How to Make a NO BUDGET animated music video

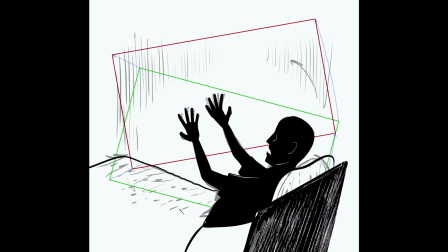[4:08]
I'd originally planned on bringing these textured drawings into Final Cut and doing the camera work there.
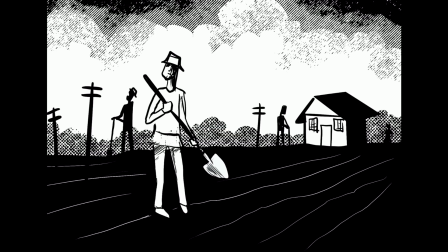[4:13]
But then I decided to take the extra step and bring these textured drawings into Harmony and create some multi-planing camera work there.
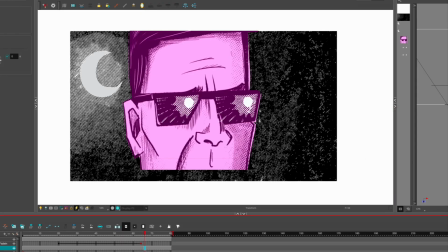[4:20]
And yes, there is a link in the description for Harmony as well. I use Harmony for almost all my animation, and you can check that out.
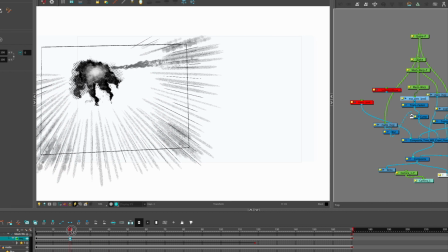[4:27]
But for these, you could do the same thing in something like After Effects or Apple Motion. And I know I've said it before, but I will make a separate video on multi-planing camera work.
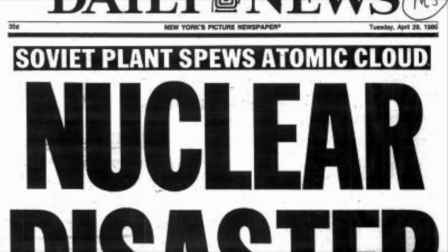[4:39]
I did a little research on the song and learned that it was loosely based on the Chernobyl meltdown in 1986.
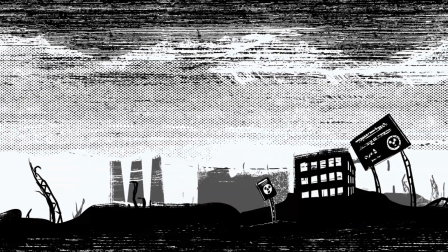[4:45]
In my interpretation, I took some of that, but I didn't want it to be necessarily the Soviet Union and communism.
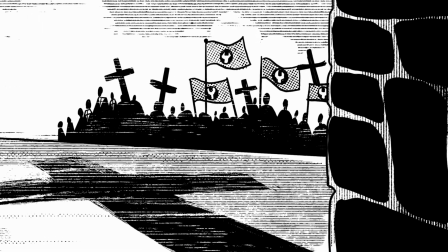[4:52]
So I invented these flags that appear throughout the video.
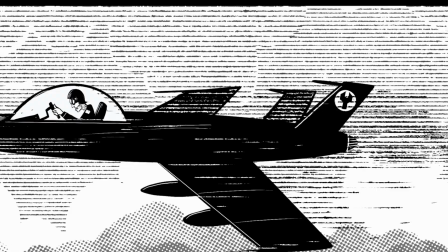[4:55]
Not a hammer or a sickle, it's just a icon of a wrench, and it seemed open-ended enough.
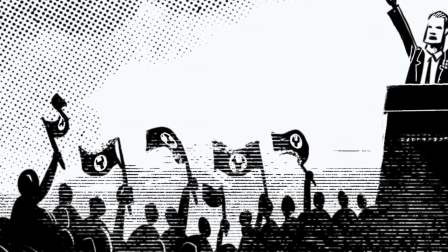[5:01]
One of the lines early on in the song is, "I would not challenge a giant," and I interpreted that to be a political giant, a political party.
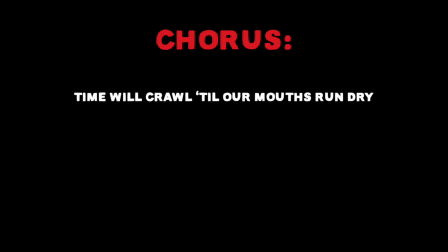[5:10]
And some of the lyrics in the chorus are, "Till our mouths run dry, till our feet grow small, till our tails fall off."
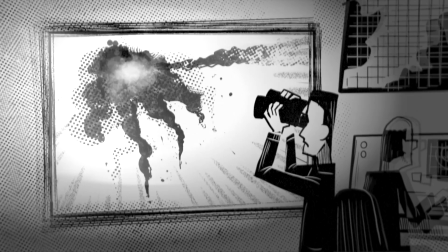[5:17]
I saw that as either fallout, like nuclear fallout,
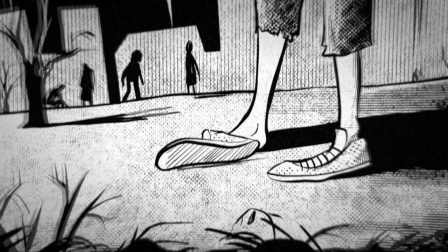[5:21]
or just poverty was turning these people back into animals, where they're physically struggling, crawling around, dying.
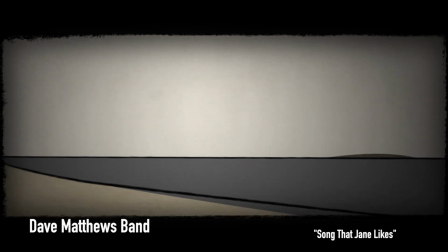[5:32]
Anyway, it's just a dark song that I think I've made even darker. I think I may have done the same thing with a few songs I did for Dave Matthews Band.
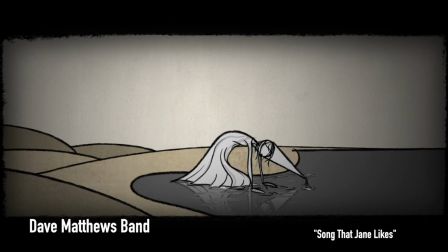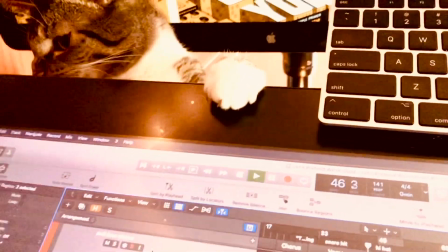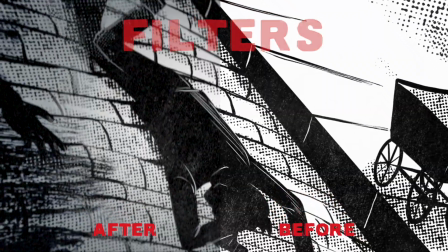[5:52]
Okay, finally I added some filters in Final Cut, and filters are great because they add a little bit of interest without any work at all.
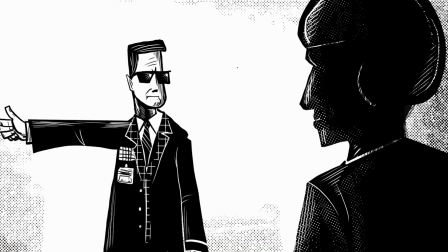[5:59]
You just plop them right on there. So I started by dirtying things up with the film effect, which adds a little bit of grit and dust and flicker.
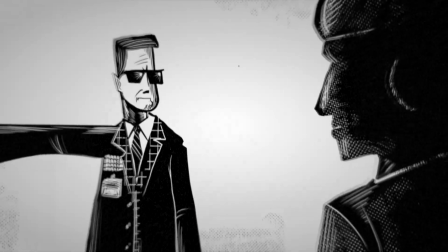[6:07]
And then I added a vignette effect to add a little tone and a little focus. And then I'm also using this warp effect from Badass Effects.
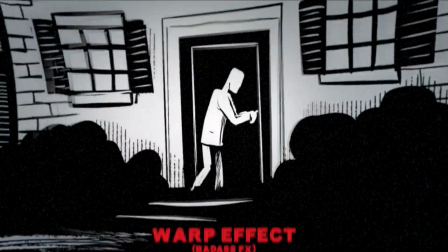[6:16]
Netlink is also in the description. And that just adds an interesting warp to some of these, and you can see the best example here,
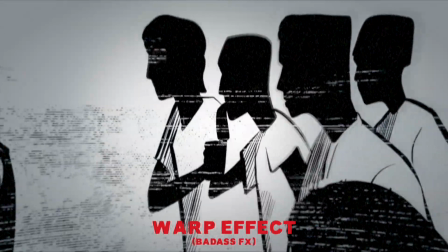[6:23]
where it's just warping the sides and creating almost a 3D effect. Finally, to accent those beats in the chorus, I used the negative effect.
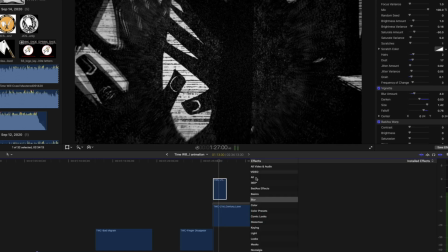[6:32]
I just made a copy of the clip, added the negative effect, and then added a crossfade,
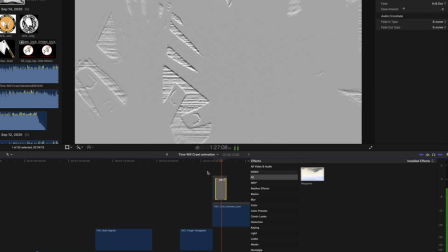[6:37]
so it creates sort of an explosion to accent those beats in the chorus.
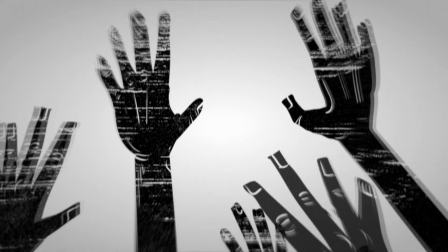[6:46]
From there, I exported it to YouTube, and fame and fortune followed. So it's all pretty simple stuff, but hopefully it keeps your interest for the 2.5 minutes of this song.
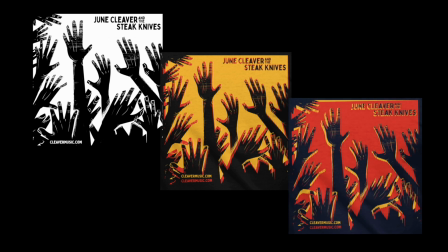[6:55]
Then you can take that artwork and go make some t-shirts. Yeah, the link's in the description. So many links in the description, please check them all out. Please like and subscribe and leave comments. I will respond to all of them. David Bowie, rest in peace. Thank you all for watching.